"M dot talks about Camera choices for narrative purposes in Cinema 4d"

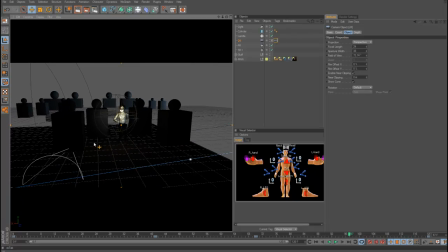So those are two things that I use cameras for, and I guess I'm pretty traditional in that I come to a new location, I do the master shot, the wide shot, to show you where you are,
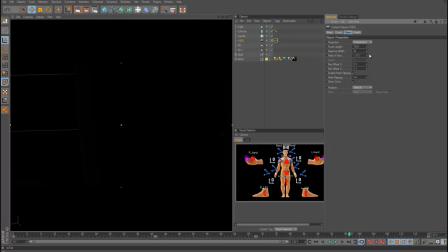and then I'll cut away usually, and then I'll go into, not 1500 lens,
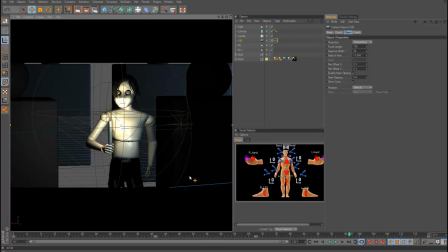to a more narrow lens, so you can actually see what the character's thinking and feeling. And usually, I guess a mistake a lot of people will make is that
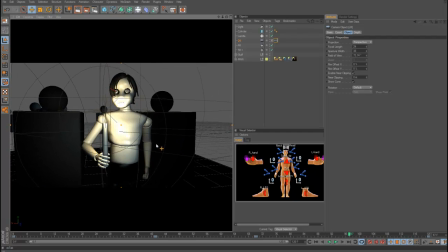wide lenses tend to make stuff look like cooler because they exaggerate distance, perspective, and actual size.
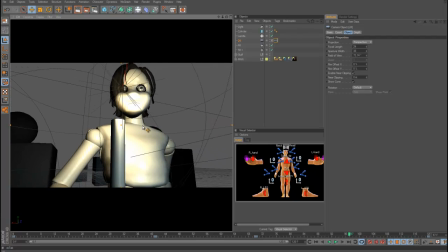So it can give you some really interesting looking things,
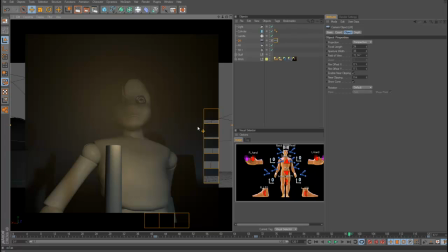but I guess what it comes down to is like, why do you want to use those things?
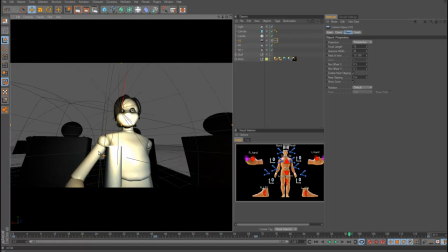So like, I can make this like super wide, like a 10 millimeter, like a super wide.
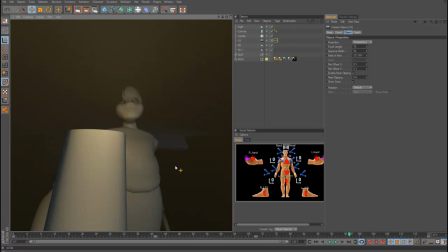This would be like a fisheye, and you can see this and like, yeah, it looks all bent out of shape and distorted,
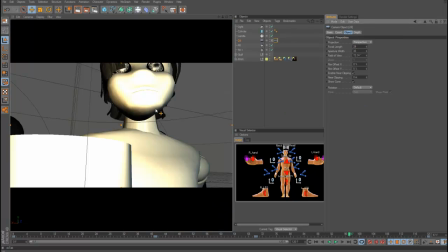but why would I want to use that? So unless you have a reason, because when I first started making films, I did it with video, live action.
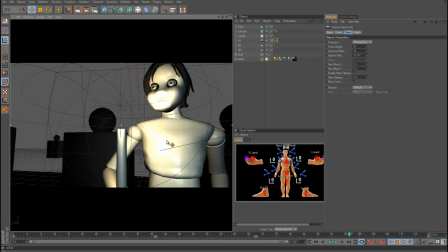I just thought like I wanted interesting looking camera angles and lighting.
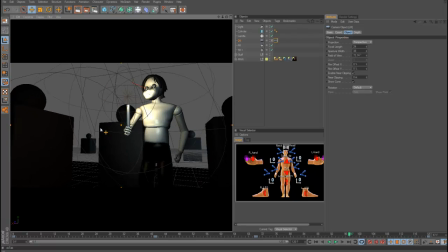Like it just should look cool and I should use all this exotic stuff. But when I was doing it, I didn't know why.
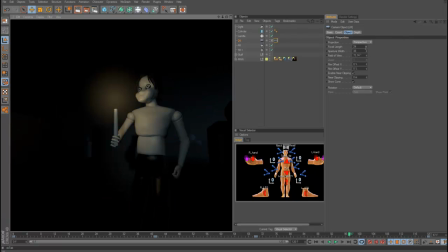So when you come to know why you're framing things the way you are or lighting them,
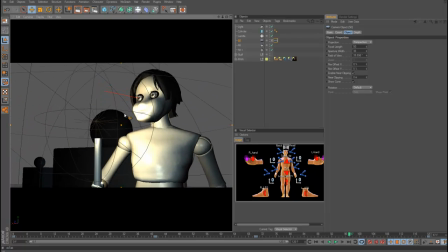then your camera choice will be made for you.
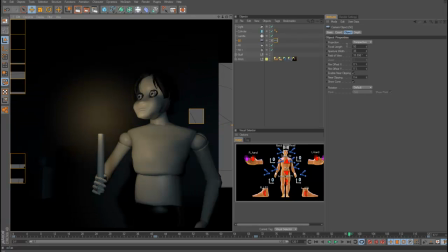Because if you know what you're trying to do, like, oh, I want to make this guy or this scene or something feel really
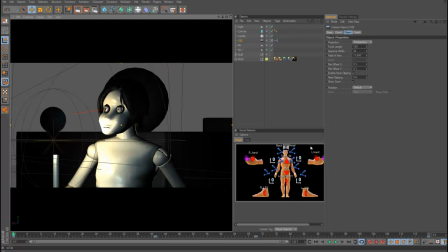claustrophobic, or make it so the viewer is disoriented or doesn't know where they are.
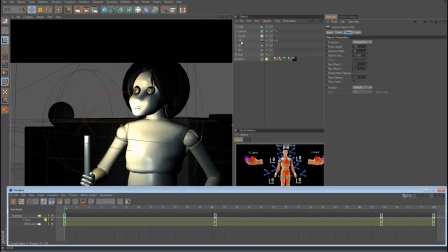So then, if that's your goal,
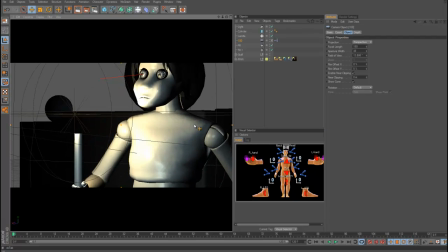then you would be using a narrow lens so you could limit the viewer's ability to see where they are and look,
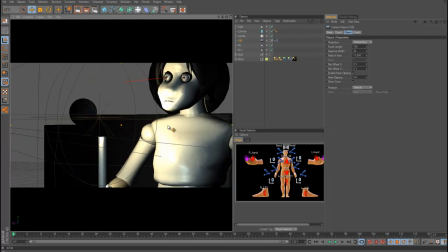see what's around, and then you would just give them little glimpses.
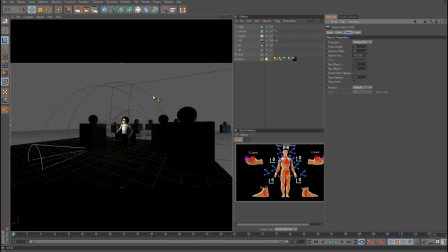If you have something else in mind, like some kind of adventure or something, or they're traveling around and you really need them to know where they are, then you could use a wider lens.
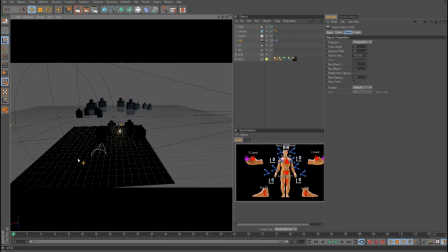And also you can see that by using wider lenses, it's a lot easier to isolate your character.
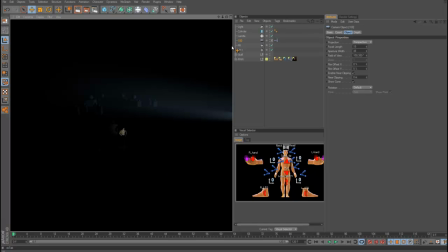So this looks a lot more desolate and scary, or lonelier than this does. So it's almost like it's a lot about
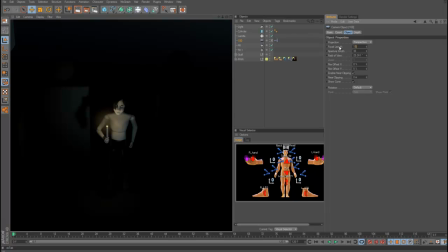exaggeration and expression and knowing, but it's all about, I guess, knowing what you want to express.
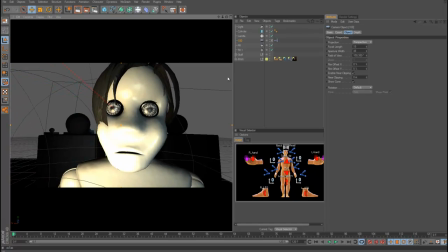So if this was a female character and you wanted her to look appealing or something,
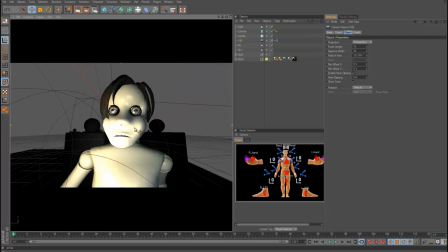like, you're not going to go and stick a wide angle lens in her face unless you want her to look
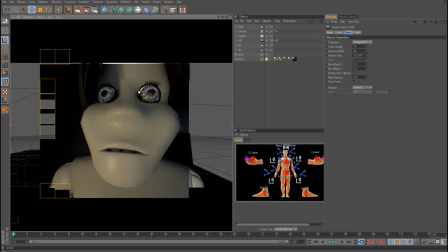gross, because it exaggerates the size of people's features and stuff.
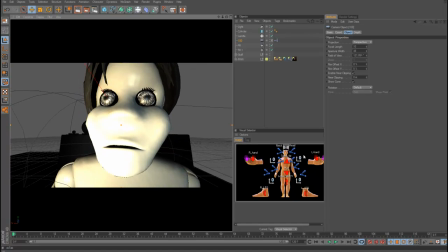But if this was a monster and you wanted it like let's open this guy's mouth up.
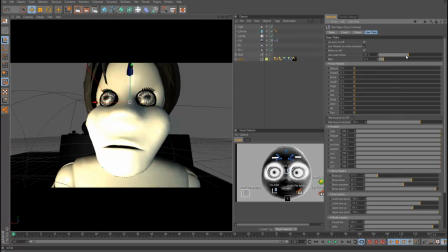If you wanted it to show, I don't know why his mouth isn't opening.
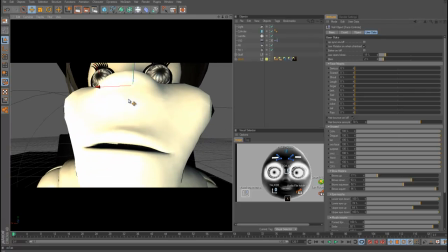Something's wrong in this setup, but yeah, you would open its jaws and then it would look scarier, more grotesque, because you're using a wider lens.
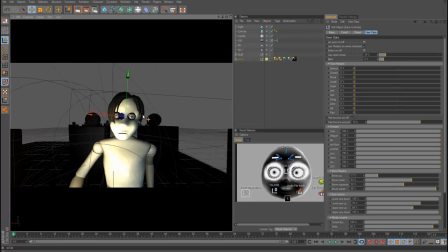And in photography, like when they shoot glamour photography,
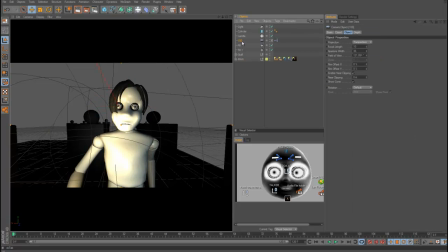like when they're trying to make people look attractive, they'll never use a wide lens.
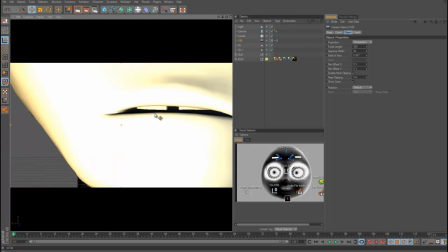They'll use super narrow lenses, like flat lenses, like this.
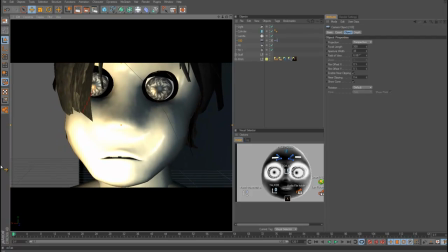So if you're getting your characters or people looking weird when you're shooting their faces, or they just don't look as good as like a glamour photo or something.
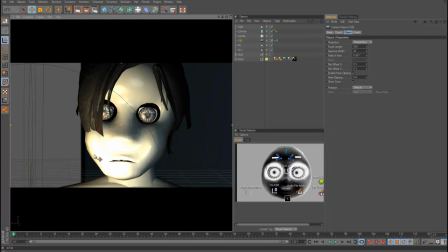I mean, if you know photography, you already know this.
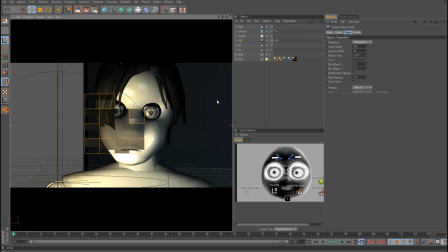But if you don't, try using a really narrow or flat lens, because what it does is that it flattens people's features.
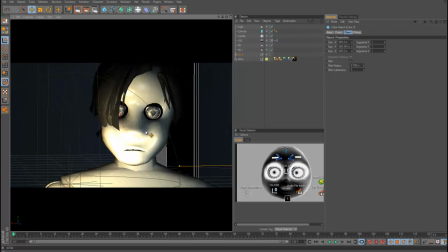So say if this guy had like a nose that stuck out further or whatever, by using a narrow or flatter lens, it's going to flatten those features and make things look nicer.
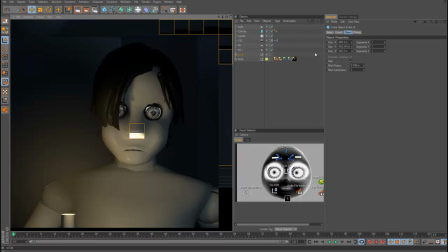So for like your emotional close-up, you would want to use a lens like this,
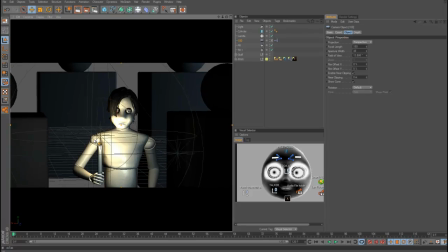or a flatter lens, and that's why they're called flat lenses. They're referred to by the name flat lenses because they compress space.
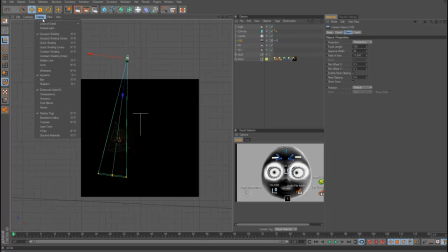So if you look at this in 3D space,
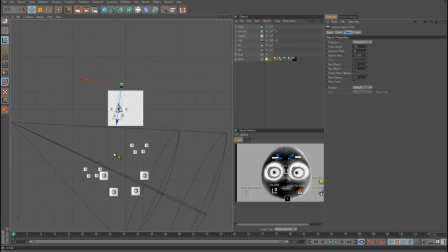like where the guy is and these background objects are pretty far, right?
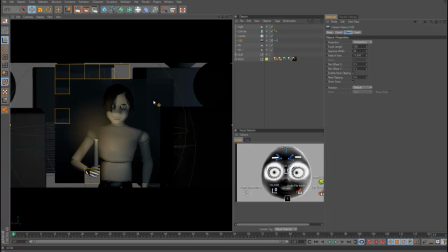But when you're using a narrow lens or a zoom lens, it compresses the space, so it looks like they're a lot closer.
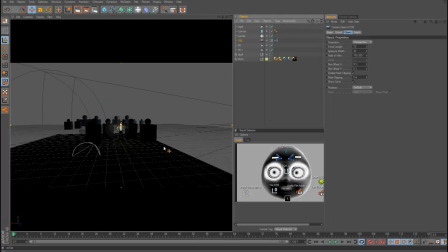And then if you were to go to a wide lens, what a wide lens actually does is exaggerate space.
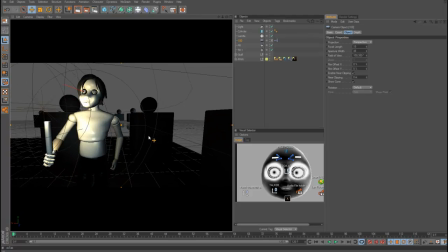So it makes the stuff look a lot further away.
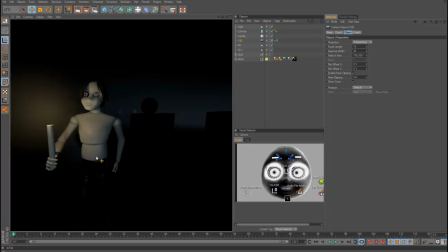So if you wanted to make some horror scene where like a guy's being chased by a monster and he's trying to reach a doorway or a way out,
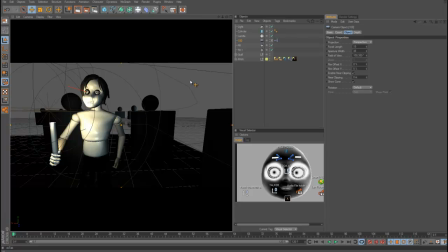if you want to make it seem more desperate or scarier, then you would use a wide lens to make the door seem like it's further away. In a shot like this, let's say, right? And then conversely, you could also mess with people in that
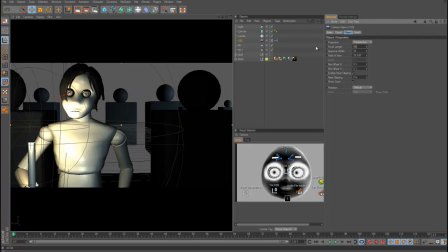you could use a flat lens so that your guy's running for the door and you want to make it seem like he's never going to reach it. You would use a flat lens because it looks like, well, it's just right there, it's right next to him, but he would never reach it, or it would take a really long time because we're compressing the space.
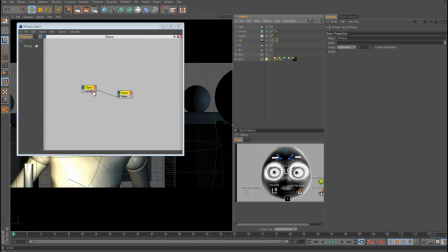So those are two different uses that you could have for those different lens types.
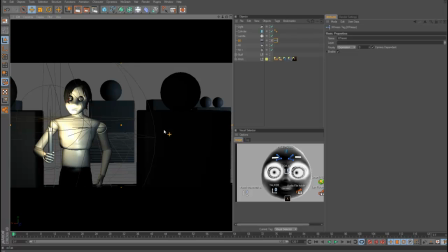And so I guess, yeah, it's really about what you want to display and what the scene is about and what's going on.
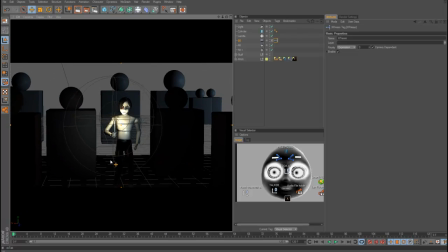That's how you know how to choose lenses. So just as a basic thing, I would say if you never thought about it or you're really new to it,
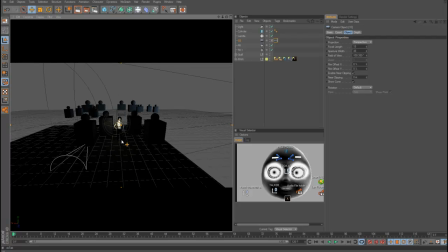think about using a wide lens to show where your character is or show what's going on if you choose to,
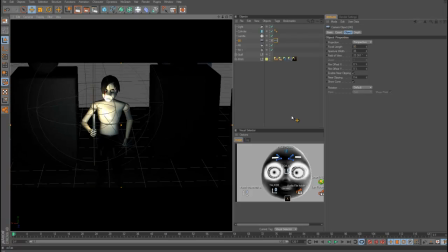if you want to, and then a narrow lens to show what they're thinking or feeling.
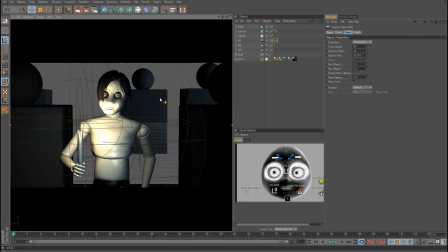And also a narrow lens if you want to hide things, if you want to keep some kind of mystery or you don't want to reveal everything all at once, you use a narrow lens.
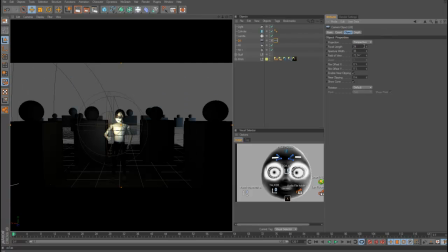If you want to show everything or where they are, then you'd use a wide lens.
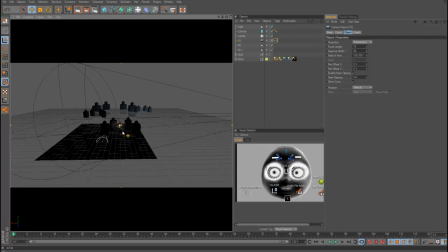If you want to exaggerate space, also a wide lens. You want to make it seem more desolate, you want to make things seem more lonely or lonelier, then use a wider lens.
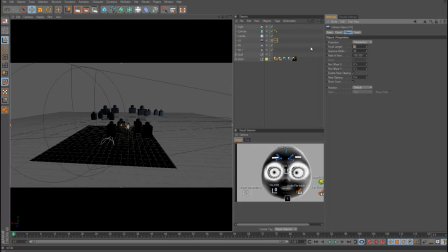If you want to make things, I mean conversely, of course, if you want to make things seem closer,
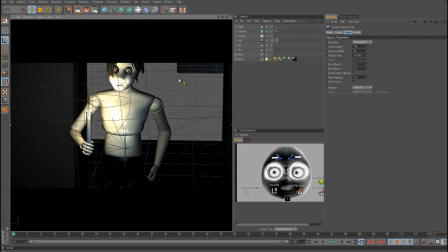make it seem less desolate or cozier, comfier things, usually you would be using narrow lenses that compress space.
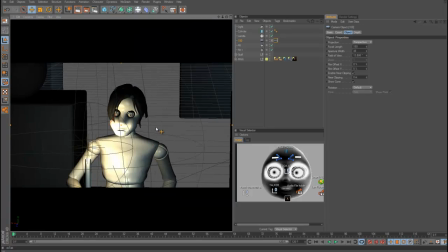They make people look nicer and they make things look like they're not so far away. And then also, if you're following the laws of true camera optics,
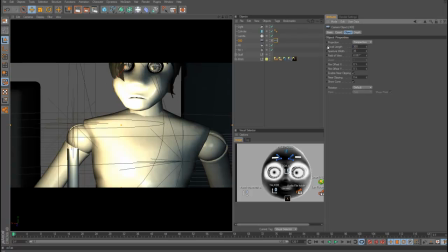when you're using a really narrow lens or a zoom lens,
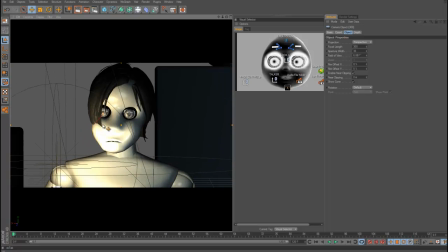that's when you'd have a lot of bokeh or the background blur. So then this stuff would be all out of focus. You'd have like an extremely shallow depth of field.
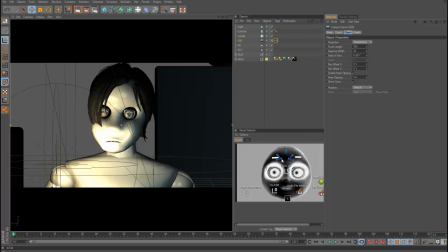So that's kind of been trendy. That's what people like doing with like digital SLRs and stuff. They like the shallow depth of field.
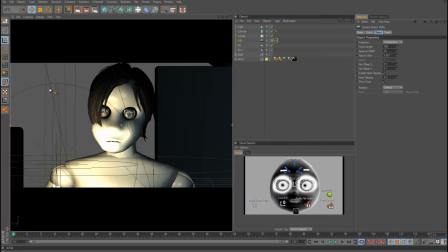And I mean, I like doing that too, because it really allows you to focus on your character or what's in the foreground. So, and depending on what camera system you're using, if you're using the new Cinema 4D physical camera, I think you just turn it on. If you're using the old render engine like I am, you do it manually. But that's when you would get that.
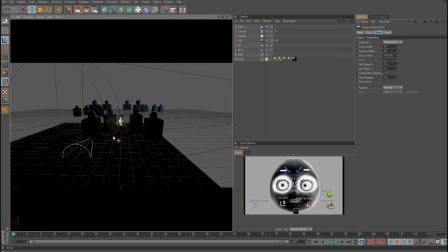So, I mean, you wouldn't have, if you had a wide lens like this, and then you tried blurring the background or making a shallow depth of field,
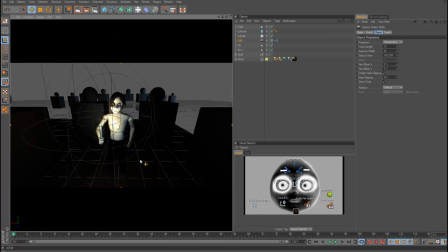that wouldn't be photographically accurate or correct, because a real camera lens wouldn't do that. With wide lenses, everything's sharp. So those are things to know. I mean, that's what you learn from using a real camera and real lenses. You kind of know what they can do and what they can't do.